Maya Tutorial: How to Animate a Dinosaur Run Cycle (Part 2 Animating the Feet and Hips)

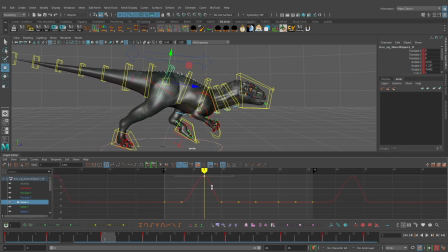(11:15)
We can always adjust this later, but we want to have sort of this straight spine in here as the back foot here is really pushing off and propelling the IREX forward. And if you want, you could even push this even further and almost get like a reverse spine. But for right now, we're just going to keep it probably around a value of four.
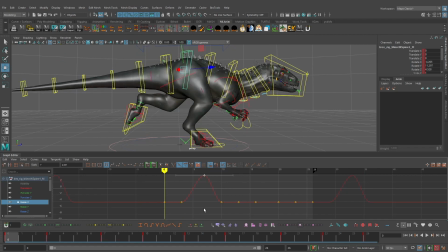(11:33)
And again, we can always tweak that later. And I don't really need the keyframe on frame three right now. If we wanted to, we could bring it up and work on the spacing a bit. But just to make this simpler, I'm just going to delete that keyframe and kind of just use the spacing that Maya gives us from frame zero to frame
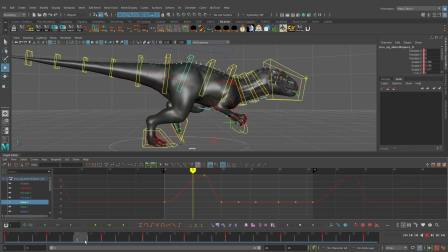(11:50)
seven on the rotation X. And then we can scrub forward here to frame 13. I'm going to go ahead and delete the keyframe on frame 10. And again, since frame 13 and frame zero is basically just a flipped version of the pose,
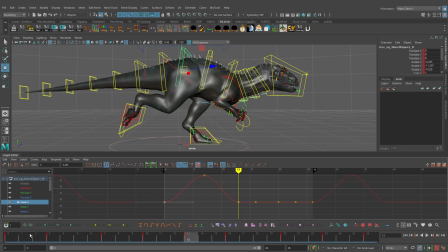(12:05)
we know that the rotation along the X axis will be the same as frame zero. So we can go ahead just keep that value the way it is. And then we'll jump forward to frame 20. I'm going to go ahead and just copy the rotation X value here on the keyframe on frame seven and just paste it here.
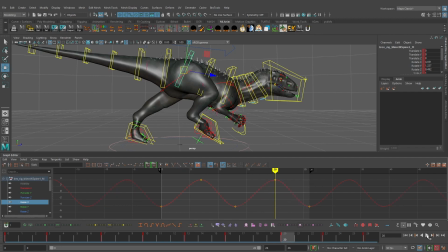(12:20)
We can delete these other two keyframes. And then now we should just get some basic rotation along the X axis. And already you can see that adds even more sort of fleshiness and a lot of movement in our spine control.
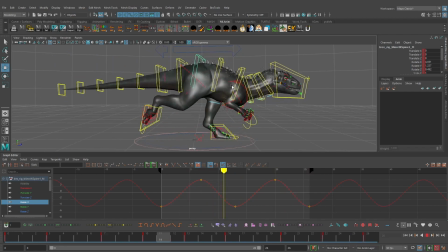(12:33)
We're getting a really nice push off now, Now that we have the feet animated and we have the hips animated there along the rotation X, so we're getting a nice push off. We really feel it all the way through the spine. Now we can also take a look at the rotate Y. Now this should have a little bit of animation on it since it is that mirrored pose of frame zero.
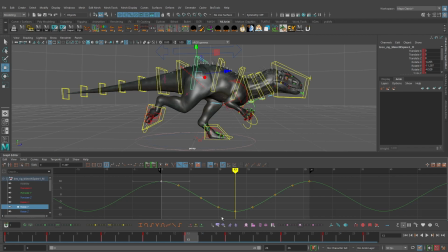(12:52)
You should see that on frame zero we have a value of 11 and then on frame 13 we should just have that negative value there. And so what we should see if we take a look the top view. As the left foot swings forward here, we should see the hip swinging forward as well.
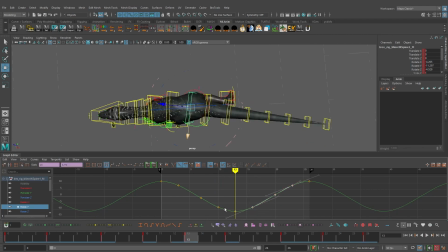(13:09)
And what I might actually go ahead and do is just delete these keyframes again, just to keep things a little bit simpler here. And I'm just going to drag the keyframe on frame 13 down a bit. And it doesn't need to be much, maybe around a value of negative 12 or so, just a little bit to have the hip rotated in the direction of the planted foot there.
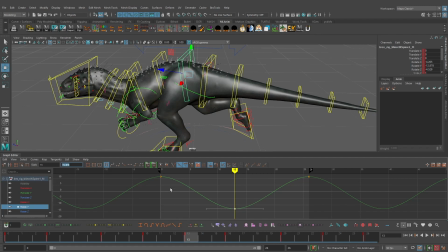(13:26)
And then I'm going to take this value here that we just created on frame 13 copy that paste it here on frame 0 and frame 26 just to make sure we have the same value I'm going to take out that negative sign there all right that looks good so now let's real quickly
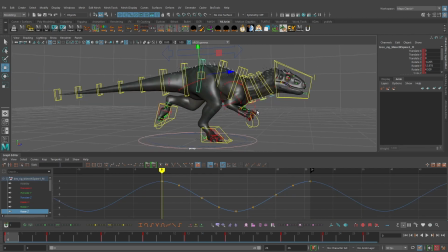(13:41)
take a look at the rotation along the z-axis and we're going to definitely want to change this up quite a bit so as the character really takes all their weight on the right foot here I want to actually bring the keyframe down on frame three and i'll probably bring it down pretty
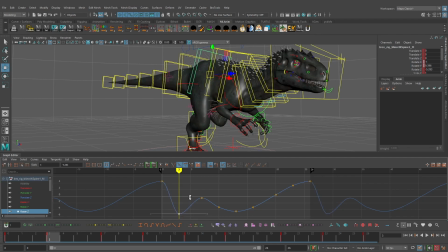(13:56)
far we'll push this really far and then later we can dial it back if we need to but rotate z is around a value of negative five and
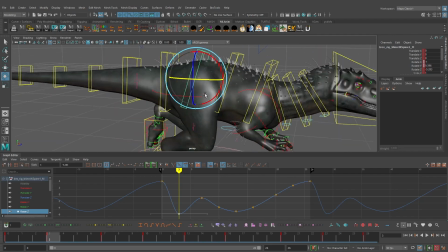(14:04)
again as the character puts all their weight on that foot there we should see the hips really shift that way and then it will swing
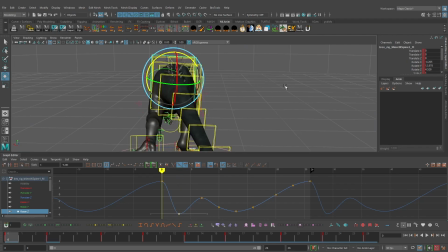(14:12)
back the other way as the left foot swings forward so we want to get that initial really strong weight on that down position and
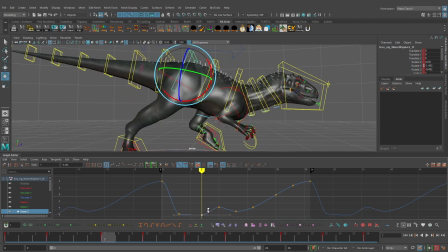(14:19)
then on frame seven I'm going to jump forward and I might actually continue that motion downward to around a value of negative nine or so. And this is one of those things oftentimes you're animating and you're not exactly sure that's what you want, but it's kind of one of those things you'll just try, you'll test out, you'll see how it looks once you actually play your animation and then adjust it accordingly.
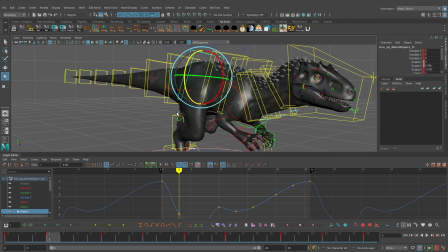(14:39)
But I kind of want to make sure that the hip is still sort of continuing that rotation. And then what I'm going to do is go to frame 13.
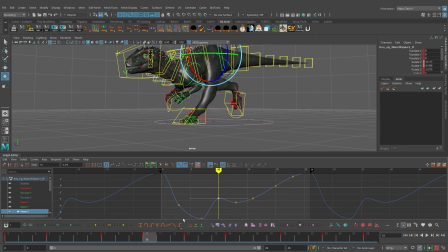(14:47)
I'm going to go ahead and delete the keyframe on frame 10. We don't really need that at this point here. And since again, the pose on frame zero and the pose on frame 13, just a flip version for the opposite leg.
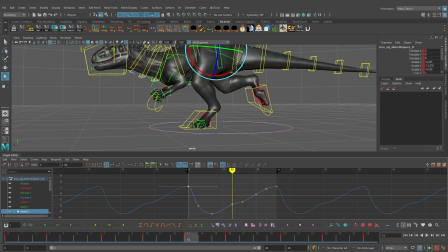(14:58)
So we should see that the value on frame zero value of 4.528 should be the same on frame 13, just a negative version of that. So what we can actually do for the opposite foot is go to frame 16. We know that this is the down position for this foot.